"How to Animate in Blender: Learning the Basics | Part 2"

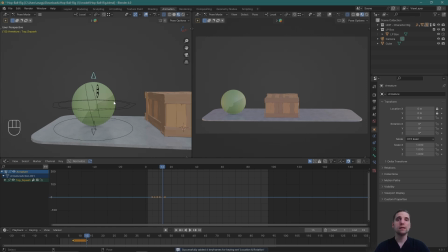So squash and stretch, what it's about, it deals with volume. So the ball is a certain shape, and especially on when the bouncing ball in the previous exercise, when it's in the air and it's being pulled down by gravity to the ground,
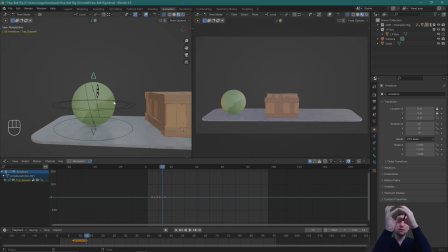the frame just before the contact pose is the part of the ball that's going to be most stretched. And so when we stretch or squash, we maintain volume of the ball. And so if it's elongated in one direction, it gets skinnier in the other direction.
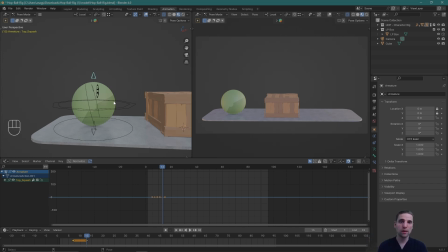And really what that's meant to do is mimic volume in real life. So the volume doesn't change, but the shape can change. So that's what we're doing here. And in this particular case, we can even use it a little bit to add personality.
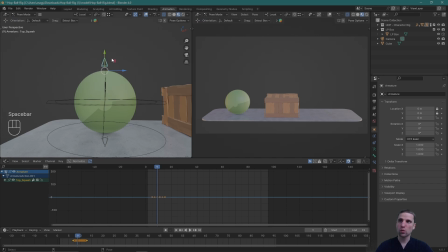So as the ball begins to roll back, I'm going to squash it down and maybe even a bit forward. Insert a key. So now there's more determination to that anticipation back.
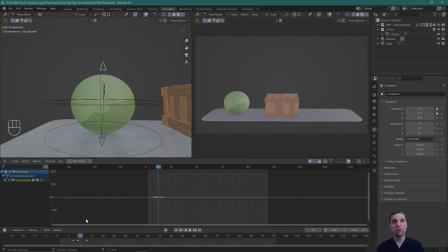He sees the ball, and if I really wanted to, what you could even do for yourself is not just the roll back and jump on the ball. You could even then pose some performance into this ball where the ball first sees the box, maybe looks up, has a little take, then the anticipation, and then the jump forward.
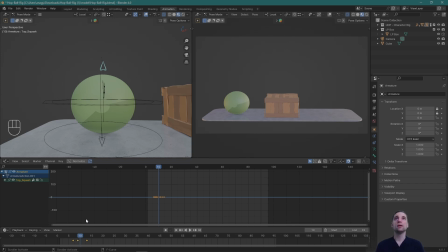And what that take would do at the beginning is just already tell us that's the objective. There's my anticipation. I'm building up that energy I need to go forward and jump the ball. So this squash and stretch can add personality, add intent to your actions.
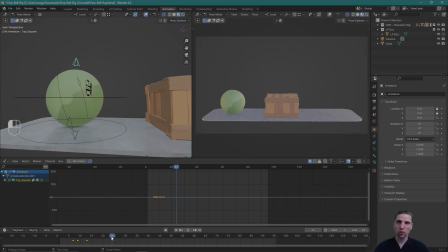Cool. And then I'm going to start rolling forward. What I think I'm going to do is even maybe here, I might even have a little pre-jump.
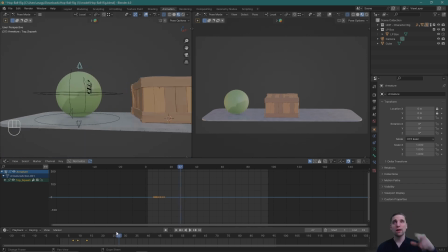So we'll see. But might not need it. I might even just have a squash that goes up and then down and then back up. So let's do that first. The big one is I can identify where I'm about to jump, and I can already skip to that part, insert a key,
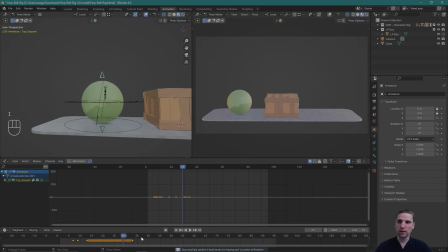and somewhere around here, insert a key, and I know I want to get into a squash pose and maybe even leaning forward. Okay. Squash, perfect. And I think I'm going to want that pose longer. I want the audience to register that idea longer.
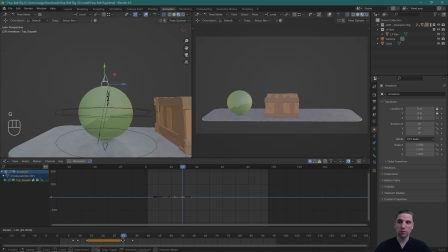All I have to do is take that key, G, move it back 2 frames, 4 frames, whatever you feel. Perfect. The frame right after, I'm going to Alt G just resets your value, and now I'm going to pull the ball.
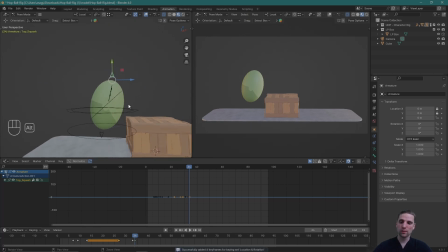Perfect. And what you can even do with this ball rig is if you want, you can Alt G back here, and then I can even come to this bottom squash control, and if I wanted it to come,
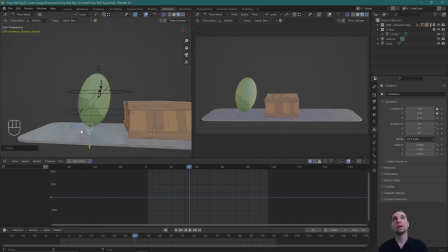to go the other way, to feel like I didn't cover as much distance within that one frame. So that's an option as well, and I might even explore it right now.
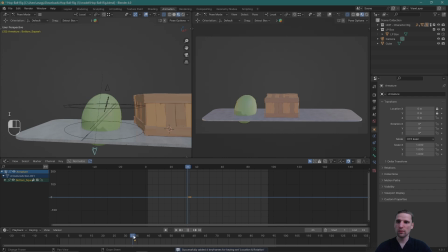Perfect. Insert a key, come back over here, Alt G, reset the value, insert a key. And it doesn't play as well. So I might even...
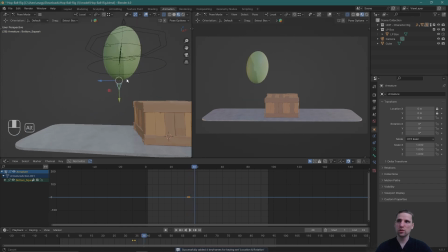Cool, well let's just leave it. Let's see how it plays. Alt G, reset the values, 3-4 frames later, so the ball comes back in that same volume.
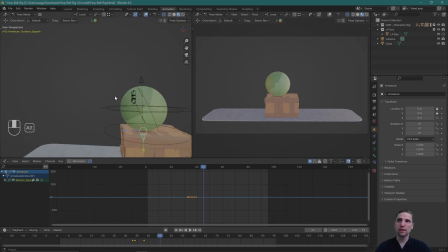Perfect, and then the ball is going to land. And just before it lands here, I'm going to grab that top squash control, squash and stretch,
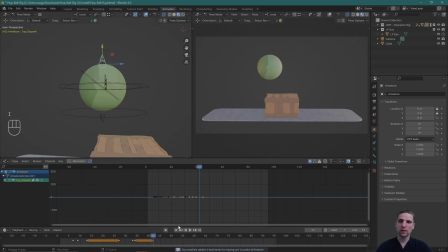a few frames before, insert a key, and all I'm doing is retaining that volume. The frame just before it lands, I'm going to stretch it as well. Insert a key, my contact pose, Alt G, reset the values, it lands on the box, it's going to squash,
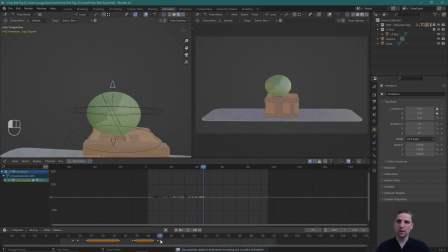insert a key, perfect. And maybe, let's see, 40, maybe 3-4 frames later, Alt G, I'm even going to pull it up as it kind of overshoots that volume, and then it's going to settle, insert a key, and
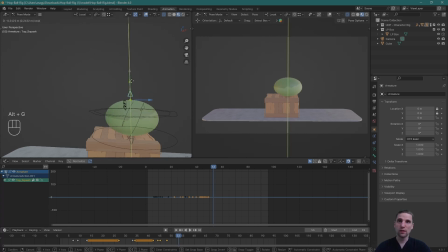then maybe even 53, it's already getting ready to jump off the next side, insert a key. And you can see how quick I'm moving, because if I get it wrong, not a big deal. I didn't spend a long time, and I can always just redo the timing of this or the amount of the pose.
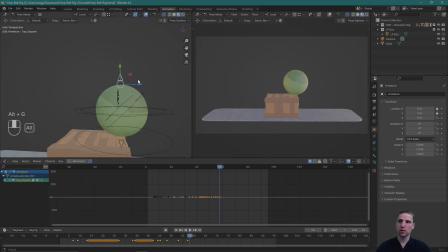So not a big deal. Alt G, perfect. And I want to stretch it. Somewhere over here, we're going to retain our volume. Perfect.
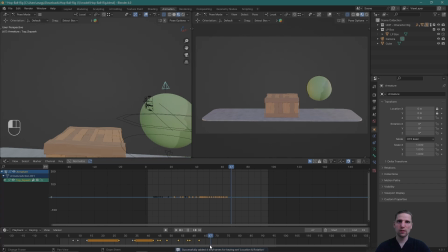And just before the contact pose again, I'm going to insert a key and elongate that shape. And just by doing that, we're adding more personality and also more entertainment value.
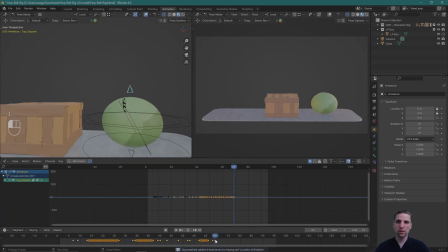Squash, not as much as before because the jump wasn't as big. And then here we do have that little jump. Control G, just a bit. Retain its volume.
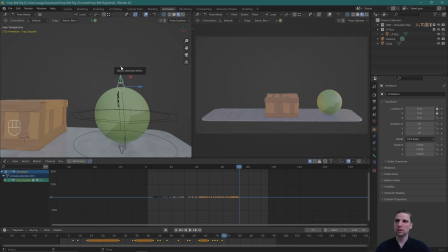And then we have our contact pose. I'm going to have just a little bit of also squash. And then 3-4 frames later, it's just going to get back into that same shape.
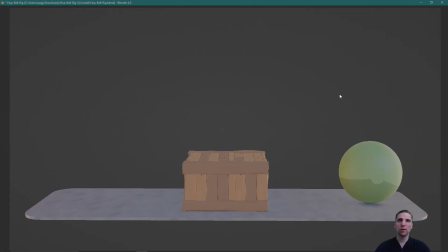So let's play what we have. Cool. So it's working. I think that middle section on the box could use a little more love. It's just a little, it just rolls into the squash essentially.
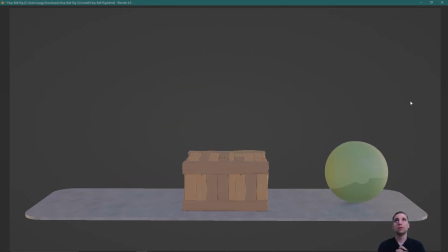It blends a bit too, it blends over too many frames, I find, and I can be more intent with that. But overall, it's working. So I'm going to fix that little bit on the box, maybe exaggerate an area or two a little more, and then that's our action.
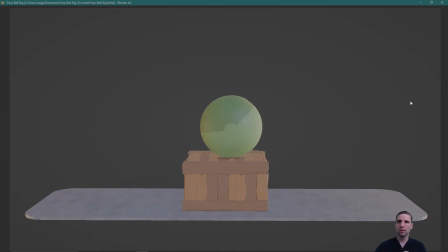Okay, so let's do that quickly. Yeah, it's that middle section where, so we come up, and then you can see from 48 to 53, and then I have a hold essentially, a moving hold of squash.
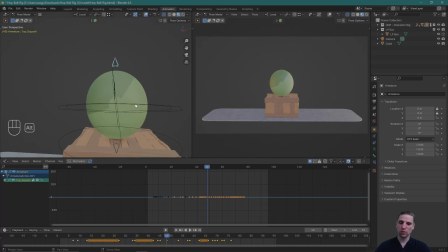So just too many frames in there that aren't helping us. So maybe what I'll do is Alt G, get back to that volume, that neutral state, Control C, and I can stay in that shape even longer. Control V, bang, and then it's intentful going down.
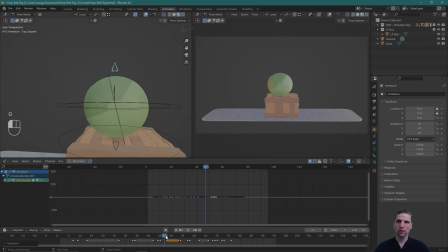I can delay that even more. So we see the natural state and then we go down. And then I think when we're jumping up, also I'm going to exaggerate just more stretch.
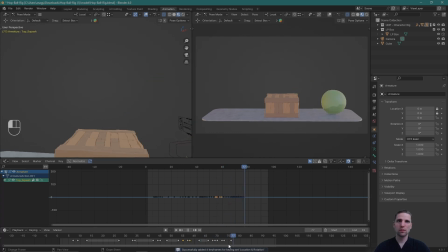Okay, do I want more? I think on the squash here I can go a little more. Awesome, let's play what we have.
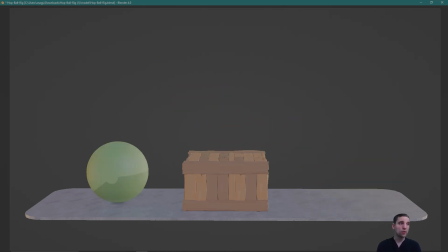That's better, that's working better for me. And by delaying it and holding that shape while the ball's on the box, and then intentfully squashing, it feels like the ball's thinking about it, instead of muddling into the next shape.
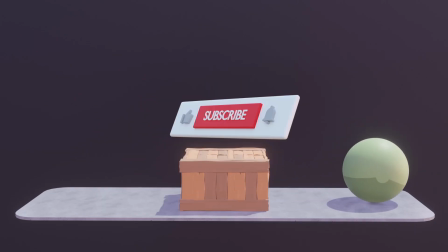Alright, so that's it for this tutorial. If you followed along and managed to get your own bouncing ball action, really good job.
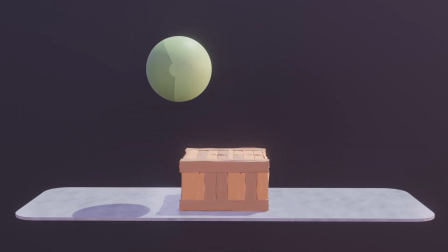We used 7 of the 12 principles in this animation today.